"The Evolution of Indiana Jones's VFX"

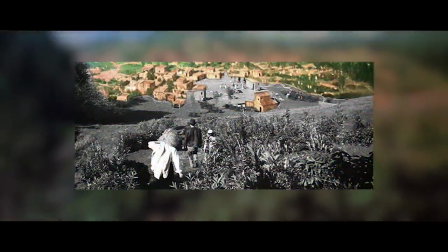This was the process of combining real-life footage with that of a painting, and then using those painted areas to extend,
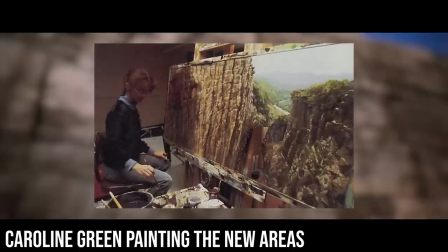expand, or enhance the original footage by literally hand-painting in new areas and features to that shot.
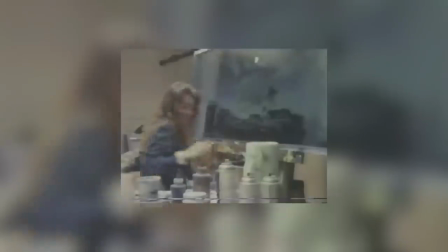And so this was the perfect choice for Hangar 51, because by doing this, the only part of the set that they'd actually have to make in real life was the tiny little area
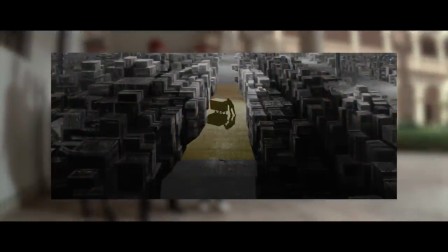in the center of the frame where things would actually have to move and then the entire rest of the frame
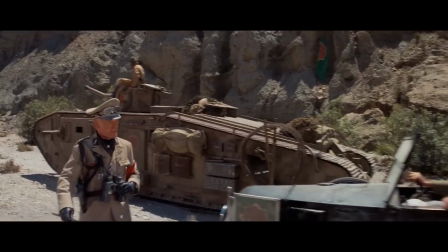would be still and therefore could be completely painted in, giving them absolute freedom to extend the set as far and as wide as they wanted to.
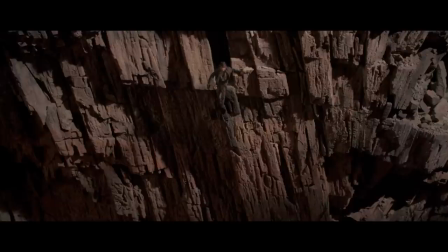But of course, for all of these benefits, creating a matte painting was no easy feat.
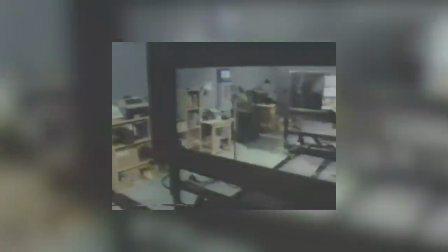In fact, all the way back in 1981, the process of making a matte painting was a very complicated and skillful task.
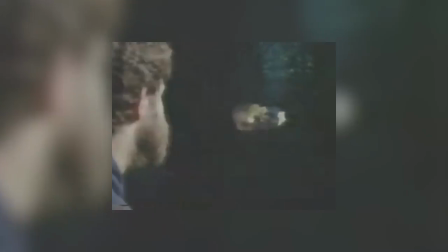To create one, you would have to set up a glass plane between what you wanted to film and the camera.
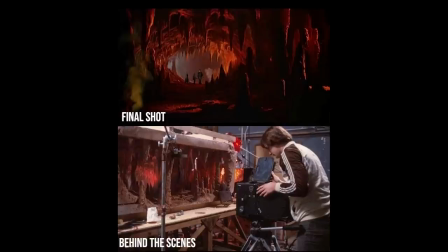So now the camera is filming through the glass plane and it's on the glass plane that you paint in everything extra that you wanted in the shot,
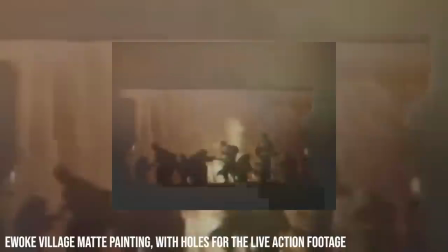but you leave holes where you want the actual footage to be.
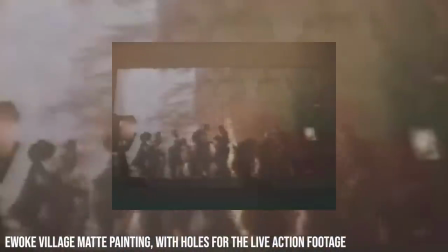So this way the camera could capture the real footage through the holes in the glass and the rest of the shot would be the painting in the foreground. So in our case, Michael Panglacio, the artist behind this now famous shot, painted in the warehouse across the entirety of the glass,
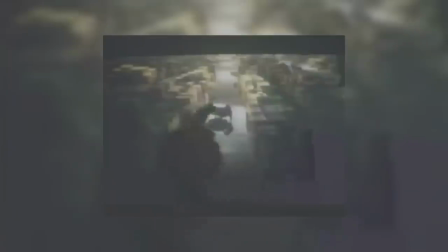except for one tiny hole which he left in the middle of the frame and it was through this hole that the camera was able to film the man wheeling the arc
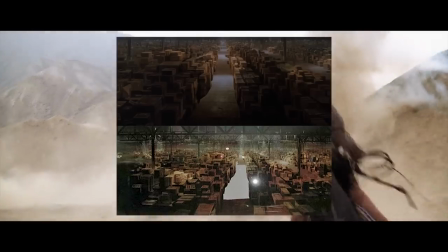away and so to make this illusion work Pangrazio had to paint a seamless blend between the real footage and the painting making sure that all
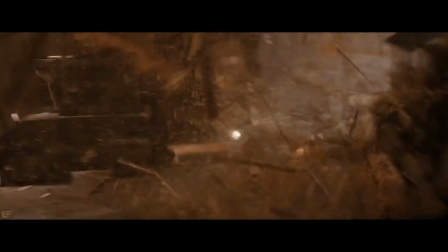the shapes and all the shadows all lined up exactly how they should be in a way where nothing stood out so it's no surprise this took him three
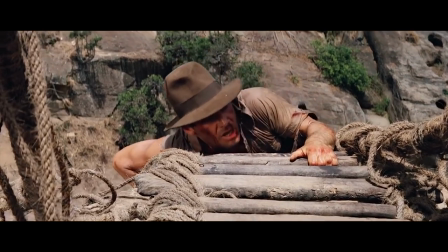months to do because at the end of the day it does look absolutely incredible.
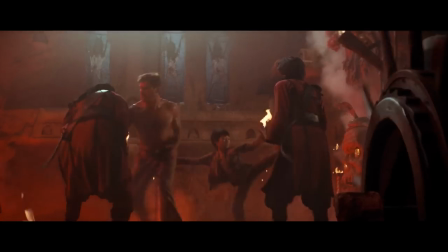But as amazing as this shot looked, and as much as people love these old-school practical effects, this technique is not without limitation.
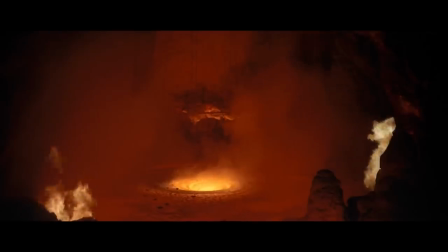And this is perhaps one of the reasons why the door was left wide open for CGI to just come walking in.
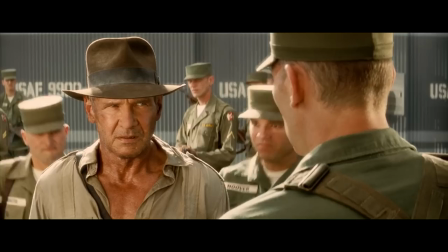So what are these limitations? Well, firstly, matte paintings are really expensive and time-consuming to make,
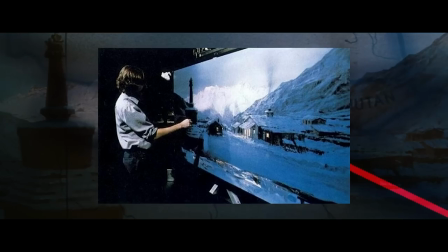which is why there's only this matte painting and a handful of other matte paintings throughout the film.
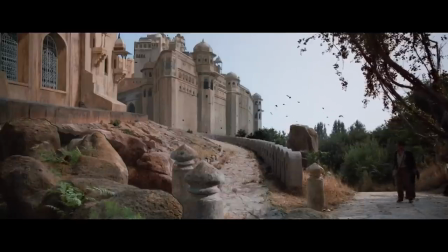But beyond this they have a much bigger problem and that is that by their very nature of being painted without significant visual trickery these backgrounds
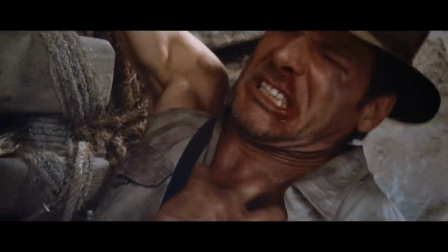are completely static and unable to move and so this not only puts a limit on what you can actually have as your map painting for example you can't
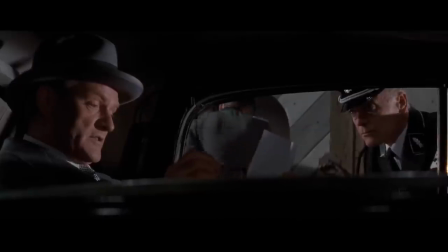have an ocean because it moves but more importantly it puts a hard limit on the type of camera moves
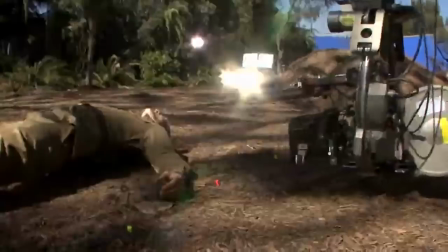you can actually use with a map painting because when a camera or a pair of eyes move around,
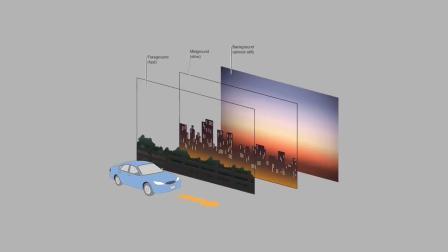they experience a thing called parallax. This is that phenomenon where the closer an object is to us, the faster they appear to move,
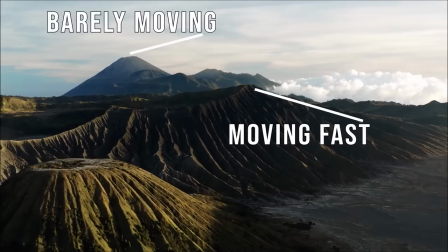and the further an object is away from us, the slower they appear to move.
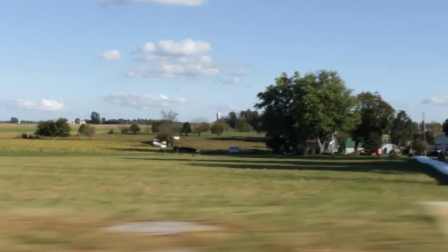And an everyday example of this can be observed when you look outside the car window and all the stuff by the roadside moves super super fast,
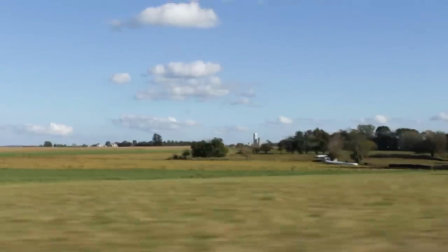but that one tree in the distance seems to barely move at all.
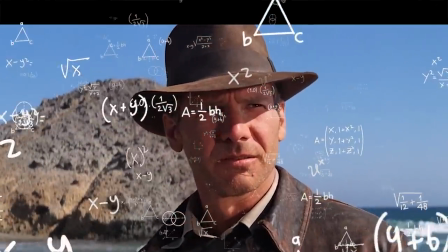And why this happens is very sciencey and complicated and to do with geometry and lines and stuff, but for our purposes here it's important to know about.
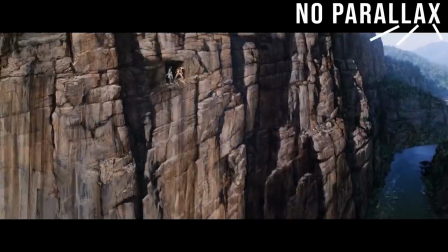Because matte paintings can't replicate this.
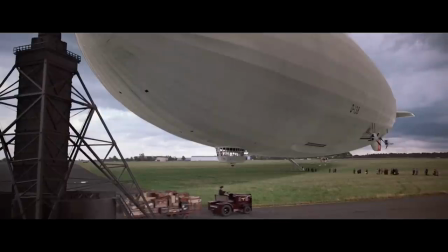Like we said, they're completely static, which means they're unable to react to the camera's movement and recreate this parallax phenomenon.
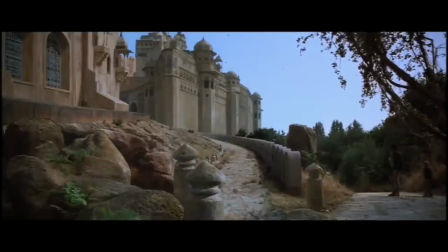And so this is why the camera movement in most matte painting shots is very basic,
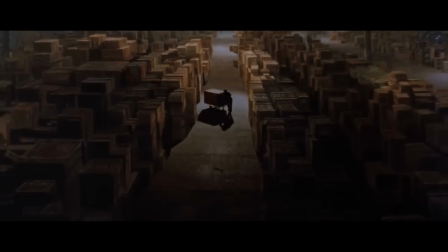usually only ever being like a simple pan or a simple zoom, because if the camera's movement was too extravagant,
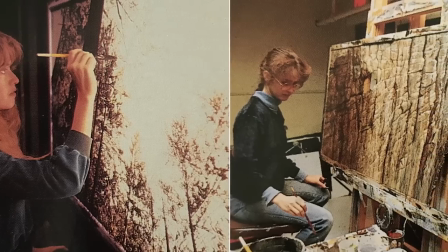then it would expose the fact that this background is just a flat painting, and it would break the entire illusion of depth to the audience.
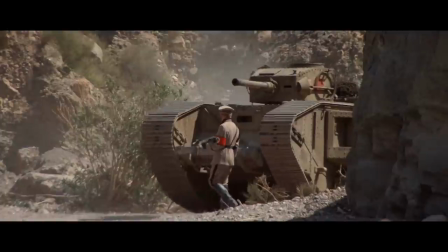Because that's all this is, it's just an illusion. So if matte paintings aren't without the limitations,
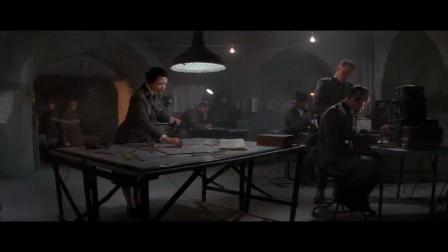then does modern filmmaking, with all of its fancy enhancements, propose a sufficient solution to this?
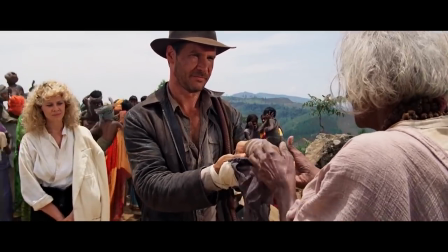Well, the answer is maybe.